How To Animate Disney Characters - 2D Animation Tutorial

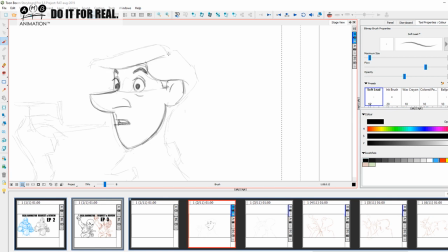2740s
What I love about this design is just pure swooping line. So that comes into where the partition of the head is, and we're just going to make a shape like this underneath there, like that. Then on here is where the back of the hair is going to be. It's just so much appeal.
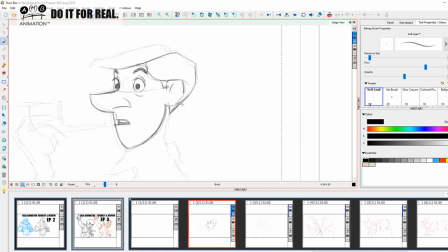2757s
You see how the, you know, the line and the kind of creates the separation, but you can kind of cut off his head, and that's how all these little shapes happen. That's why I really love also not just Don Bluth's work.
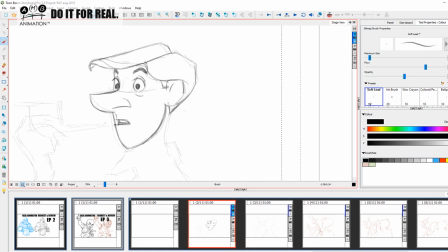2772s
I love John Pomeroy's work as well, because it really does is based around these graphic shapes, okay? Graphic shapes, which is where it all comes from.
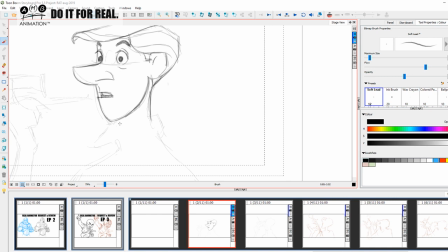2789s
So the neck is going to sit here, and this is going to come in here like this. Now I'm going to come out a little bit, and we're going to focus on the collar. Okay, so the collar sits in here, and if I see any
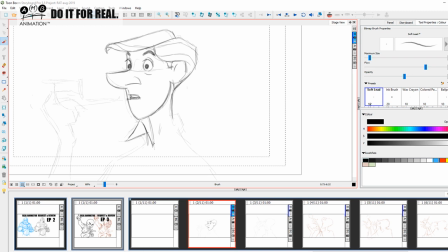2805s
irregularities with my silhouette, I don't really care about that. I'm just going to go in and try to make it all match up. So here, the back of the collar would have been more hair, so my silhouette is out slightly,
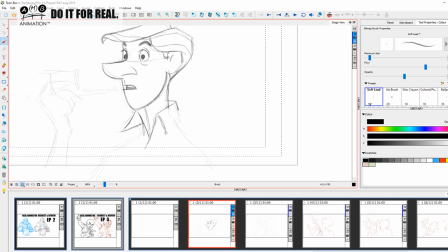2819s
and this all must sit into this kind of imaginary line that we're going to put there like that. Okay, and then this is going to continue. So, okay, we can't see that, but I'm just sharing that with you. So this is a continuation to keep the consistency in there, through there like that.
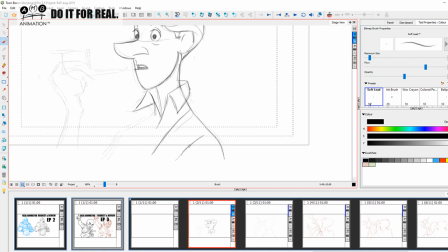2839s
And we're going to come in here and bring this out and bring this down and through here like that. Okay, well, we're going to come and bring this in. So that is kind of like our Roger head, okay?
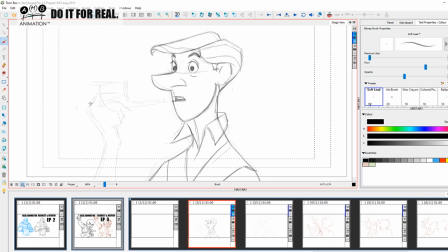2858s
And now we could go on to the fingers and the hands, and I think I will do that rather than the pipe. So what is important here is the way this finger shape kind of comes out like this, and then there's a curling line to really balance it.
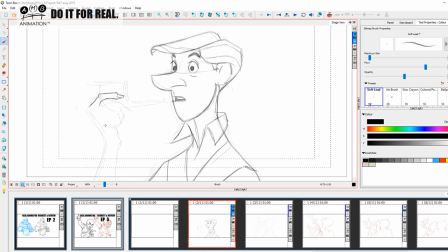2874s
You see, that really shows a good understanding of curves against straights, which is how this drawing style is all about. Then the knuckle comes out there like that, and then we create room for the other knuckle. And rather than just drawing it straight like a Samurai Jack naivete,
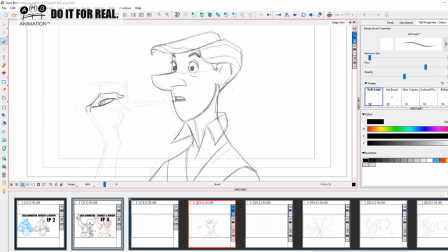2891s
we put a little kind of curl there to balance this nice negative space in there to create a kind of stretch on the skin, okay? Squash and stretch isn't just about your animation. Squash and stretch is also about your drawing, okay? This is why I make those mockeries of those
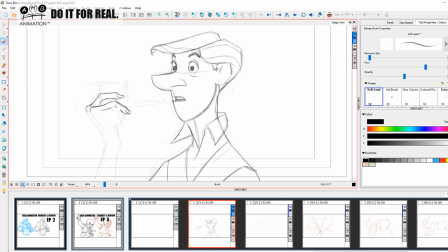2912s
free transform people who just think they can just teach you bouncing balls with squash and stretch by just pulling about the free transform tool of the bouncing ball with the free transform, and they make such light of the law of squash and stretch that it is just an embarrassment to watch.
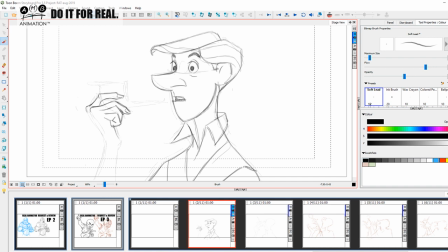2931s
And that's why I mock them, because they have been the birth of a lot of careless bad habits, and unfortunately a lot of passionate people who have
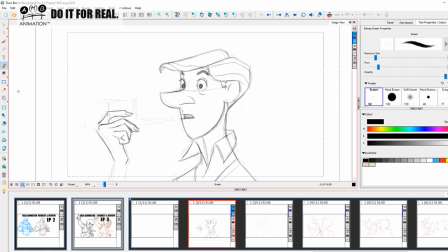2943s
followed them through their own fault for being cheapskates by following inexperienced people and saying they don't want to pay for their knowledge. Okay, they have gone and followed them, and now they've got a bad habit that they've had to spend some time undoing, because as they join my library,
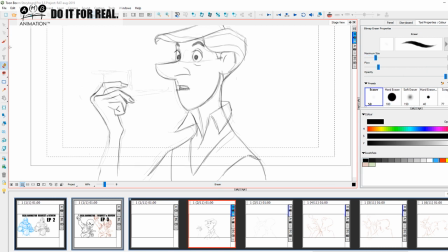2962s
they learn the bouncing ball with no squash and stretch. Okay, then they have to learn to put squash and stretch in there afterwards, one thing at one time. And it's so funny seeing some ignorant comments from non-members in that group saying your ball is lacking squash and stretch.